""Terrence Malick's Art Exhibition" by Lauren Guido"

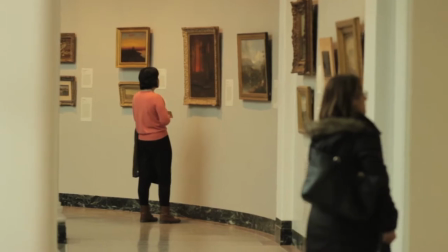While roaming through an art gallery, you are well aware of the paintings on the wall. However, in film, paintings are typically inconsequential background elements.
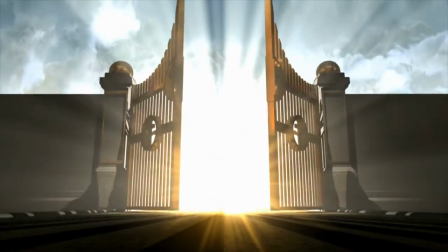But what if we gave the same consideration to paintings and films as we do paintings in an art gallery?
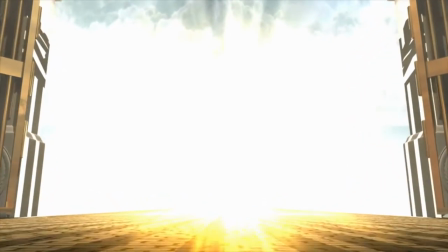I now begin our tour of...
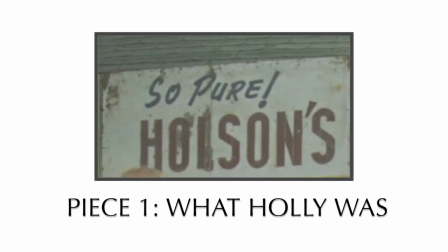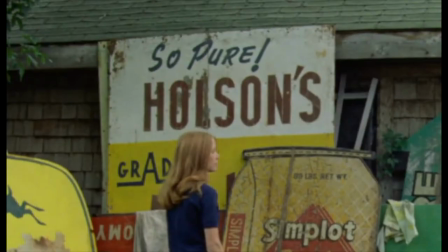Within the mise-en-scene of this shot, the painting parallel to Holly reads so pure. At this point in the film, this is exactly what Holly was.
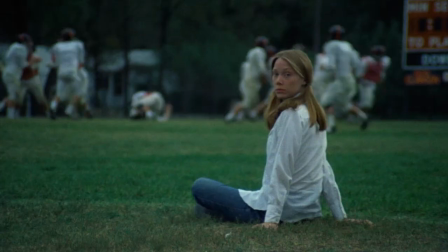She was a typical 15 year old girl in high school living in South Dakota who had just met a boy.
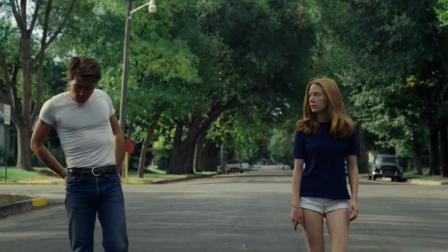This painting acts as a description, a museum label so to speak, on Holly's identity.
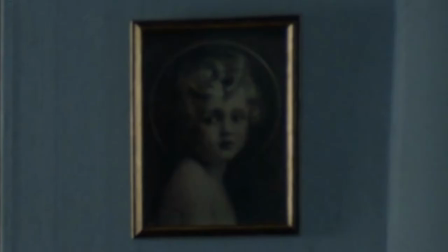The painting of an angel in this medium shot embodies Holly's childhood innocence.
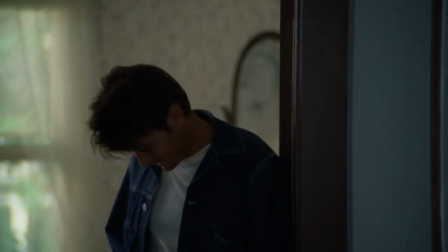It must be associated to Holly because the painting is only revealed once Holly enters the scene.
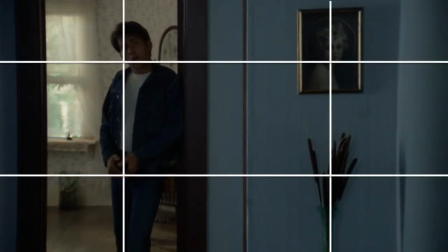The framing of the shot also uses the rule of thirds, so the viewer's eyes are naturally drawn to the painting.
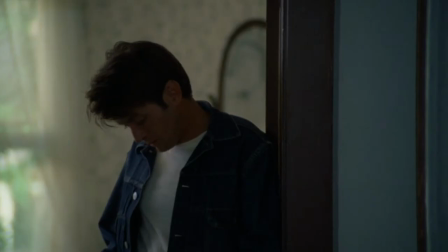This emphasizes that this is not just a prop piece in the mise-en-scene, but a metaphor crucial to understanding Holly as a character.
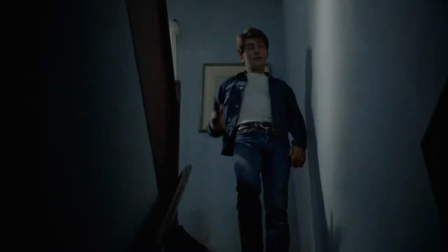Now let's take a brisk stroll through Malik's art exhibit until we see this painting again. Wait, did you hear that?
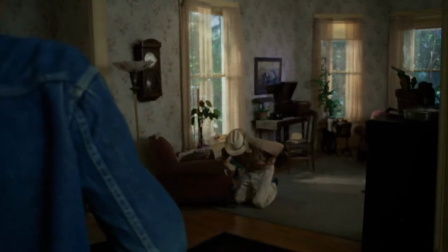That's the sound of a childhood being lost, ladies and gentlemen.
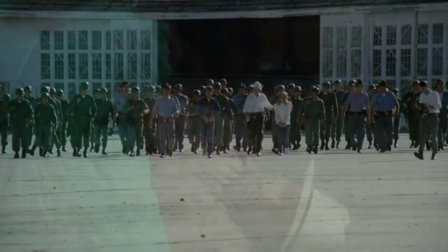Kit murdering Holly's father is the catalyst which sets in motion the seriousness of events Holly will endure throughout the rest of the film.
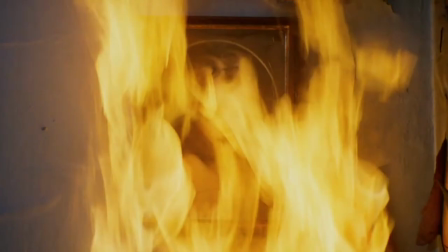When we next see the painting is during the sequence where Holly's house is burned down.
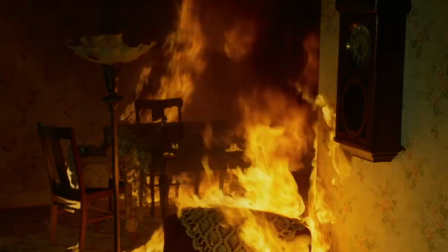Holly has been launched into her new, destructive life and we watch as this painting burns away,
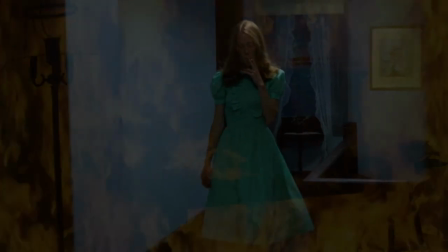as Holly's childhood and innocence burns away with no hope of being recreated out of the ashes.
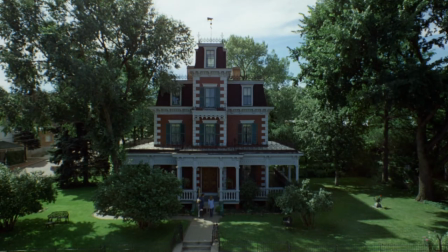During the sequence where Kit and Holly invite themselves into a wealthy man's home,
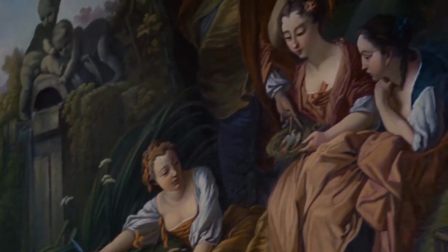there is a pan across a dark painting depicting three people looking upon a dead white bird whose heads and wings are stained red.
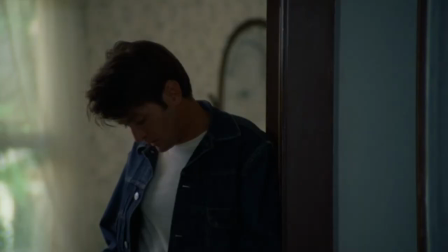Backtracking our steps through this exhibition, we must compare this painting to a painting shown in the moments before Holly's father was killed.
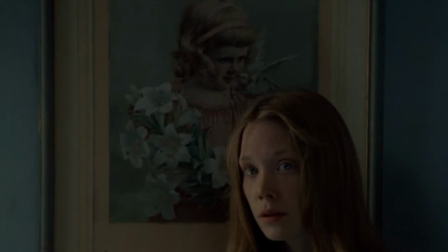In the foreground of this shot is Holly, and in the background is a painting of a child holding white flowers with a white bird on its shoulder.
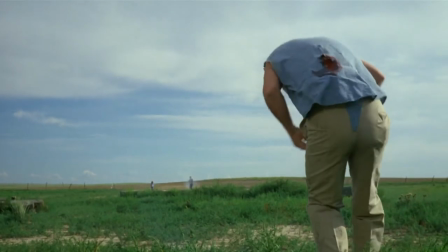Considering the events that occurred between the shots of these two paintings, Holly's life went to one distinguished by white, goodness,
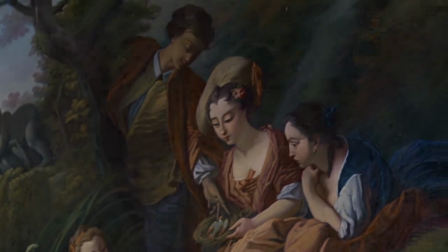to one distinguished by black, darkness.
Holly?
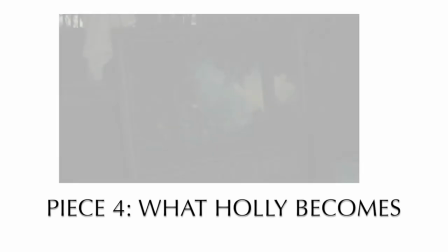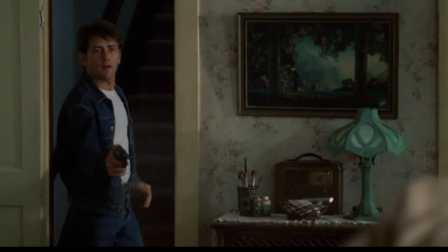As I stated earlier in our tour, the climactic point of this art exhibit is when Kit shot Holly's father.
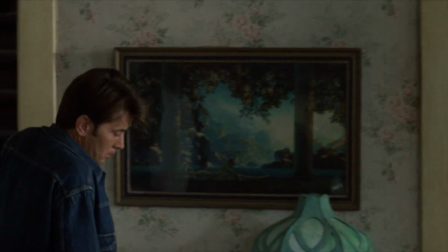In the back end of the scene is a painting of a person lying down with another person kneeling next to them, a mirror image to Holly's actions during her father's death.
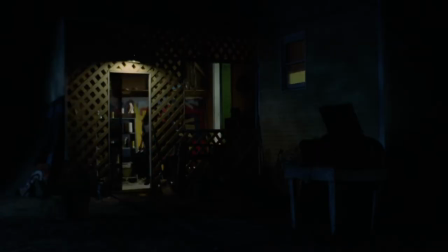This painting is physically carried with the characters as they enter into their new lives.
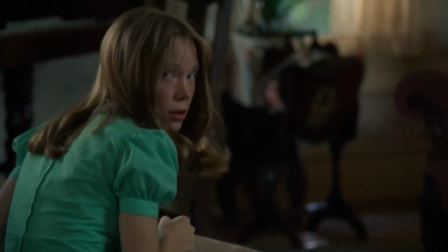The weight of Holly's father's death is metaphorically carried with these characters as they enter into their new lives.
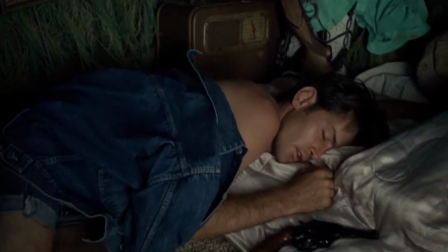This death constantly remains a presence over these characters' heads, as seen quite literally in this pan of Holly and Kit's tree house.
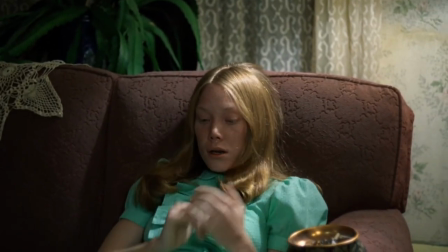Yet Holly never grieves this death. Instead, she develops an insensitivity to death.
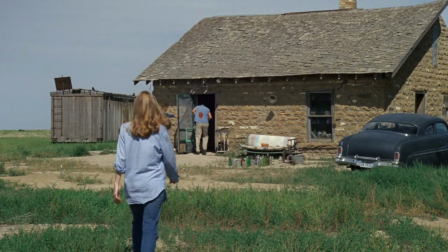She talks to each of the individuals Kit has trapped, is unfazed when Kit shoots someone, and seems unaffected by her dehumanizing environment.
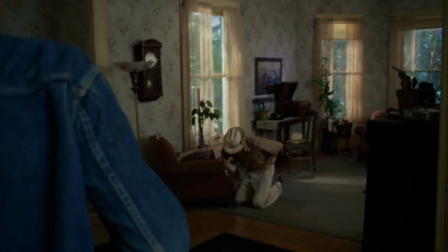This painting acts as a reminder of the events which sets in motion Holly's dehumanization.
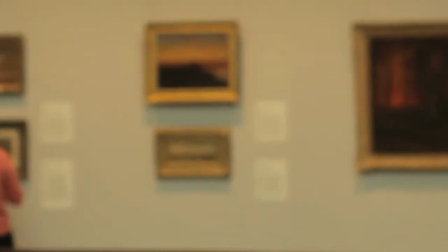Perhaps the most intriguing piece in this exhibit is what appears to be a continuity error. During the burning of the house sequence, we obtain this long shot of Holly's bedroom.
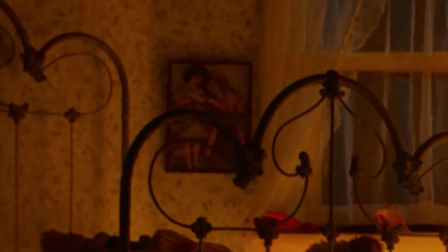On the left side of the shot, we see a painting of a child in red showing an object to a child in blue, but the painting quickly burns away.
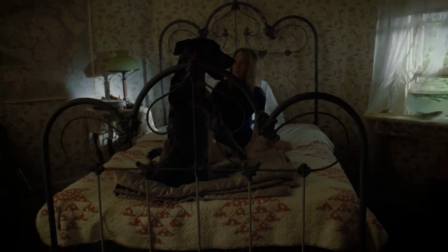In the establishing shot of this film, we see Holly playing in this same bedroom, however there is no painting on the wall.
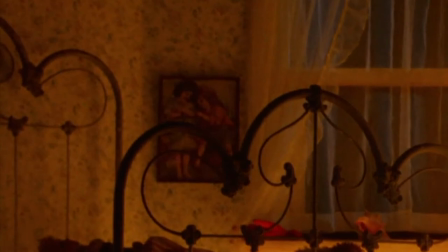Where did this painting come from and why is it important?